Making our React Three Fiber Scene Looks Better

Last week, we learned how to use React Spring to give life to an animated scene. While the result was full of life, there are some aspects that make it look too amateurish.
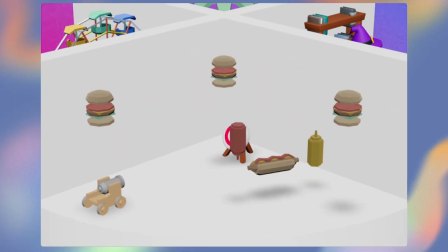10s
The colors from different models were not consistent, the lighting isn't interesting, the stage is too basic, and there are no eye-catching effects. When working on a project, that 20% of details make a huge difference in the final result. But that can also take as many hours as building the first 80%. Personally, I don't regret spending the time on it as I'm very happy with the final result. Let's turn our project into something looking more professional.
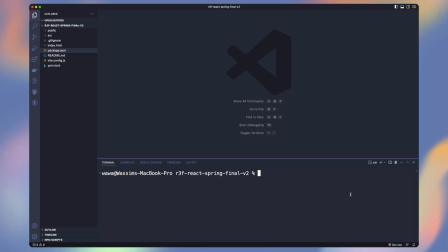41s
Start by cloning the final repository from the React Spring tutorial from last week.
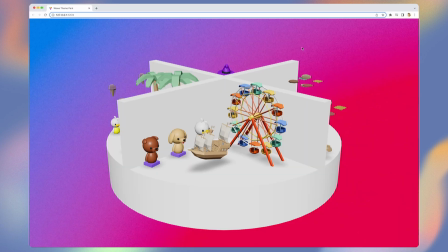47s
Hit yarn and yarn dev to run it. You can see the colors from some elements are way too pale, like the burgers and hot dog.
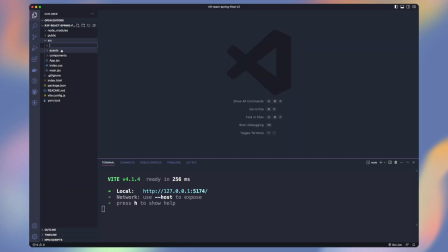54s
Let's create a folder named utils and a file named raw materials. This is where we will keep our default setting for our colored materials. Define a constant roughness and metalness we will use for most of the settings.
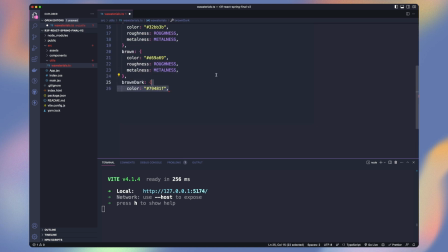69s
Then an object containing the red, yellow, green, brown, dark brown, pink and metal color. For the metal, we decrease the roughness to have some reflection on it. Now let's fix our models with poor colors.
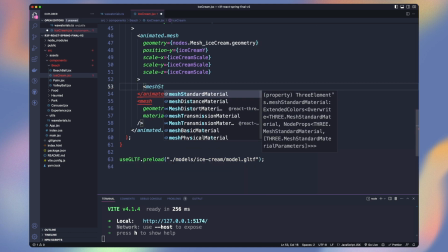83s
Go to Ice Cream and add Mesh Standard Material by destructuring the settings we created. Now let's repeat on the palm tree. For the volleyball, we are only passing the colors for the ducks.
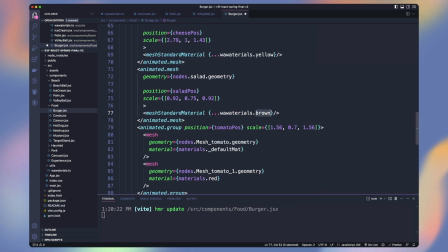99s
Let's replace the materials on the burger, on the cannon,
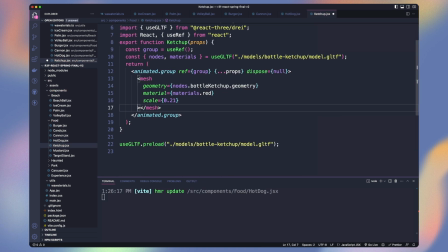107s
the hot dog, ketchup, mustard, and the cauldron.
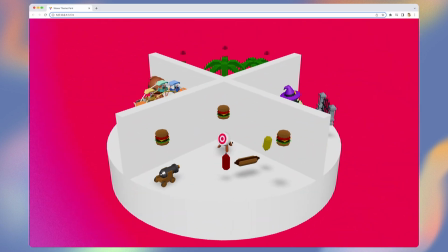114s
Our colors now look way more consistent.
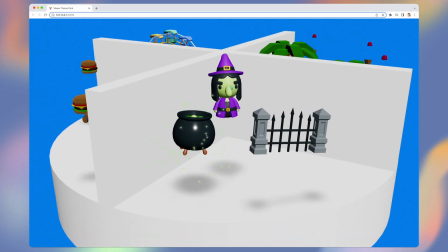117s
You can see the sparkles are buggy because it is inside the floating object, so they are recreated again and again when it moves.
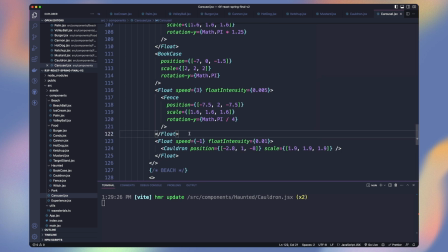126s
Let's move them next to the cauldron. It looks better.
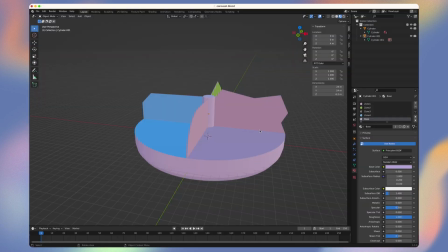131s
We will fine-tune it later. I created with Blender an alternative to the cylinder we were using.
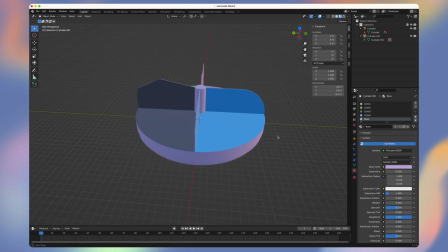138s
I kept the exact same dimensions but made it less flat,
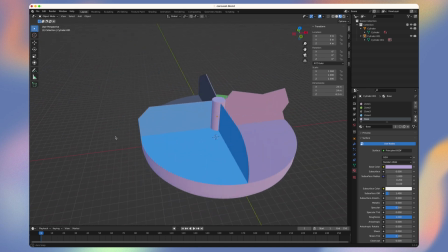142s
with different shapes for the wall, and colored each section to add more contrast.
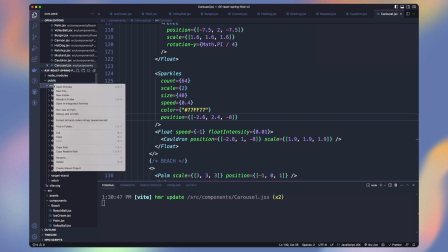148s
Let's add the GLTF into models/carousel and run npx
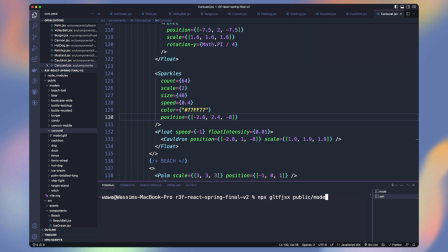154s
gltf.jsx public models carousel model.gltf. It will generate a React component containing our mesh from our model file.
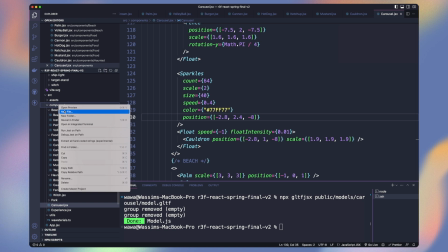164s
Copy the content and delete it. In the component folder, we create a carousel model.jsx file and paste the model.
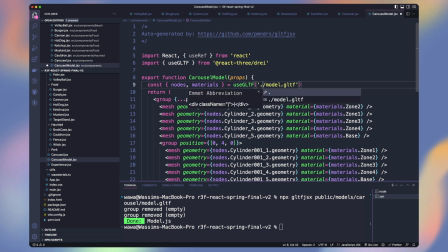172s
Rename model in carousel model, fix the path with models carousel for use model and preload,
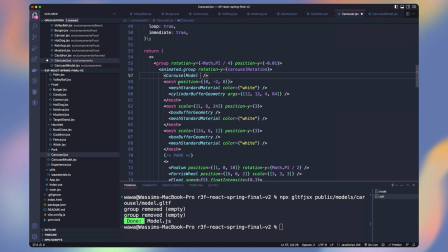180s
and replace the cylinder and the two boxes with the model. It's already starting to look way better. Time to adjust the lightings. Remove the lights. Let's add an ambient light with a low intensity of 0.3,
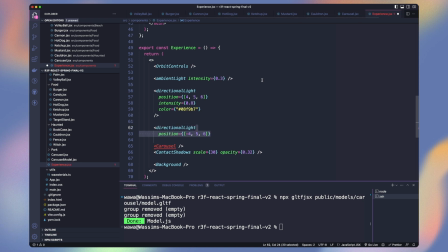196s
a directional light on the right with a greenish color, and another one on the left with a blue-purple color.
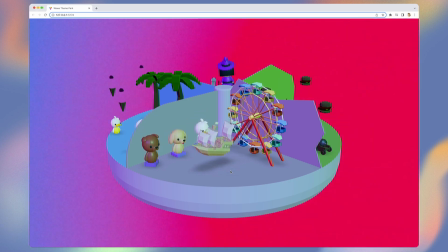203s
Looks nice. It's pretty dark to leave space to add a spotlight to highlight one thing per section later.
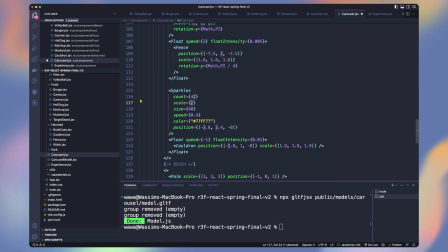209s
But before, let's adjust the sparkles again by changing the parameters and moving the position of the cauldron to the floating element.
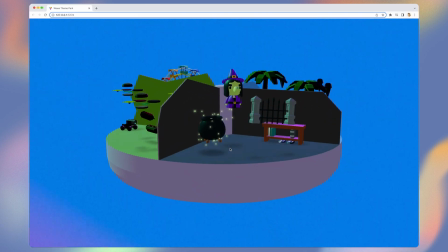218s
Now it's spread evenly around the cauldron. I told you, it's those details that make a difference.
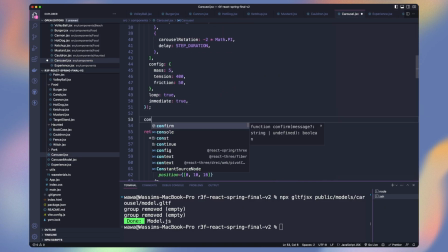225s
Okay, so let's create a spotlight. Looks great. Let's animate its position and what it looks at. Let's create a current step in our carousel to change it every time our carousel rotates.
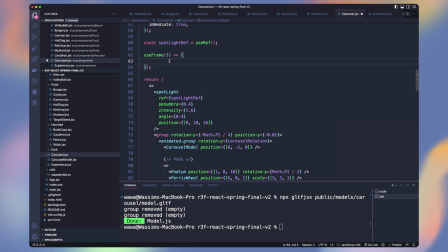239s
Now in use frame, let's get our position. We use current step.2 on the array of 4 steps.
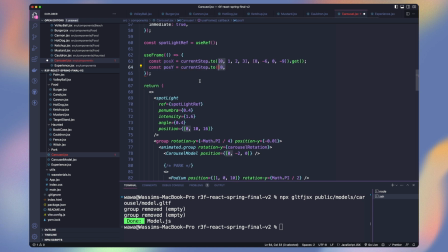246s
And the second array is the x position for each step. Then we use .get to obtain the numeric value. We do the same for the y and z position. Then we declare a vector with those 3 points and lerp our spotlight to it.
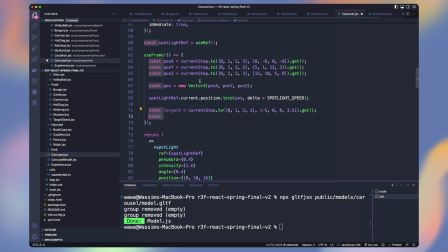263s
We do the same for where our spotlight looks at, the target. We only do it for the x and z because we always target 0 on the y-axis. Then we lerp the target to that position. For the target, we need to call updateMatrixWorld to tell the spotlight to update where it looks at.
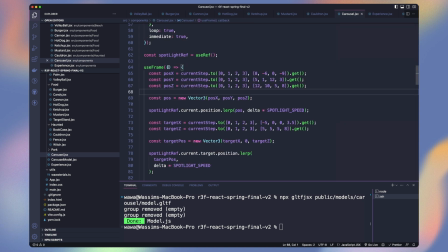281s
Let's define our spotlight speed and get our delta from the useframe. Looks very cool.
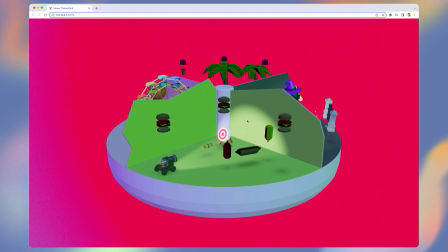288s
It seems like the cannon is aiming at the target. The witch looks more terrific.
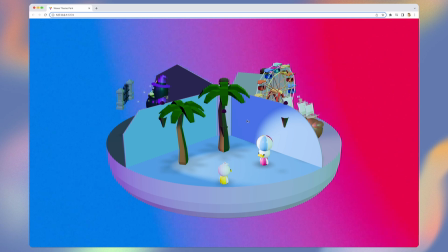299s
and the beach volley game looks like more a sunset volleyball game. Time to add effects.
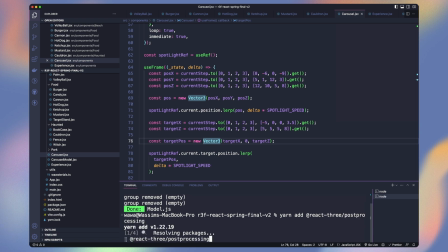306s
Yarn add React 3 post-processing. In-app next to our experience add the effect composer component.
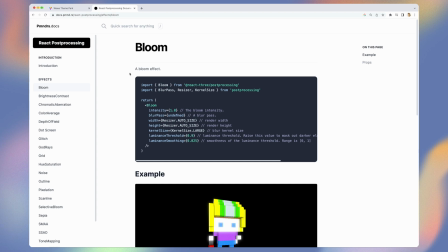313s
It will contain all our post-processing effects. You can discover all the effects and how to use them from the documentation.
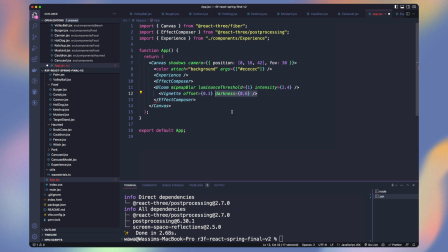321s
Let's add the bloom, vignette and depth of field effects. To find the perfect parameters, I use Leva instead of editing the code a million times. Oops, forgot to remove the hidden prop in main.jsx. So look on the edges, it looks black.
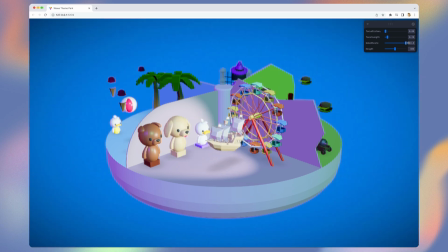338s
This is the vignetting effect. The bloom, we can't see it yet, but trust me, it will shine soon. The depth of field effect helps us to blurry the background and set the focus on the current step in front of us.
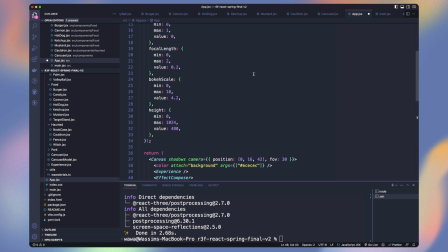351s
Let's add my favorite effect, scanline. Adjust the scanline density with Leva. And set the opacity to 0.1 to not make it too present.
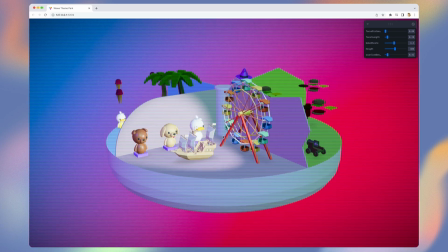365s
Now it adds a nice retro wave touch. I was disappointed to not being able to rotate the Ferris wheel.
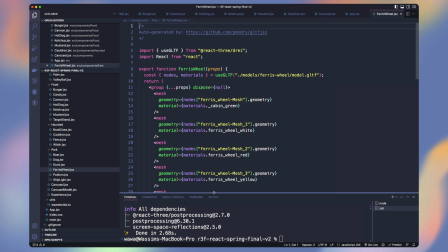372s
It would take too much time reworking the model than creating the logic. So I decided to add a rotating light that would act as the spirit of the wheel that rotates when it's off. Let's create a mesh containing a point light, a sphere geometry and a mesh standard material with the yellow from more materials,
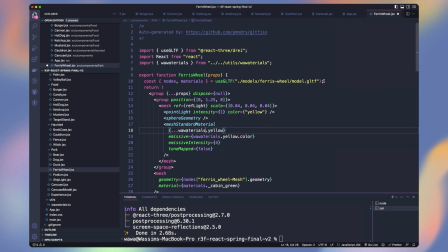391s
the emissive to the yellow color and an emissive intensity of 4. We need to add tone mapped to false to avoid the emissive intensity to be maxed at 1. Let's store our reference to it and pause the animation on the carousel.
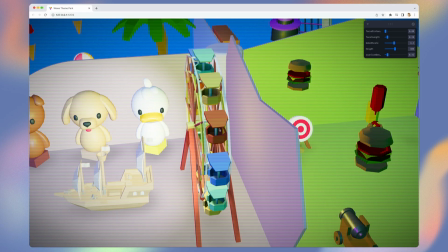406s
Currently our sphere is hidden, but you can see the light it produces on the wall behind.
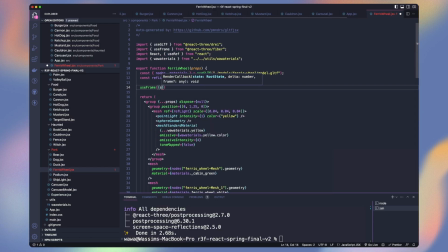412s
Let's animate it. In use frame, let's get the set to have the elapsed time and multiply it by 6 to have the speed. To play back and forth our animation, we will declare a distance variable that used mat.sin from the elapsed time multiplied by 0.8.
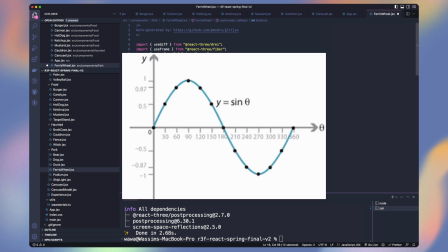430s
So we will have values between minus 0.8 and 0.8, as the sin curve looks like this.
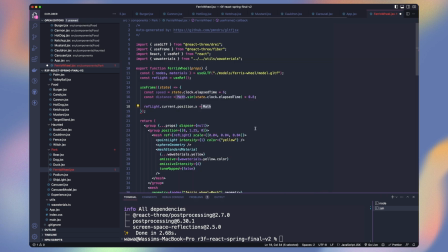437s
Then we animate our light. For the X position, we multiply the sinus of our speed by the distance, and for the Y, we do the same with the cosinus.
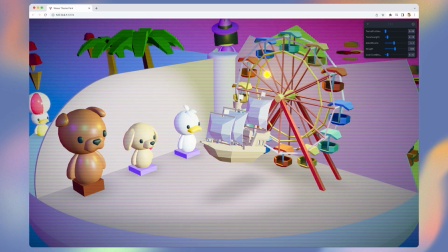447s
Perfect, our Ferris wheel spirit is rotating and blooming. Now let's add progression lights to our carousel.
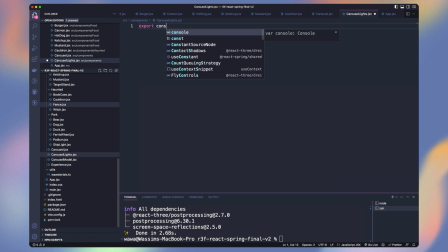455s
Let's create a component named carousel lights. Add it next to the carousel model, declare the number of lights we want, and let's use the map to create our 42 lights.
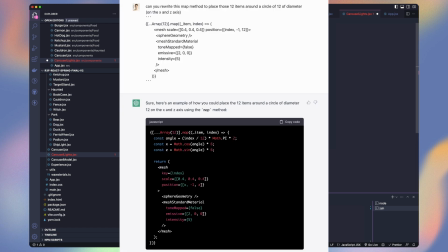467s
To find the formula, I used ChatGPT. I knew the logic but not the exact formula, so I saved some time.
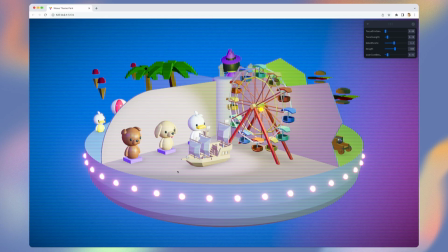474s
For each, we have an emissive sphere. Now they are all blooming. Let's animate them.
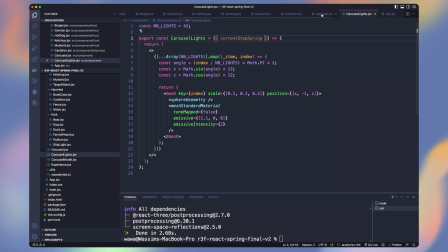480s
We will need the carousel lights to be aware of the current step. So let's get a current step spring props and pass it from the carousel component. And let's make available our step duration by exporting it.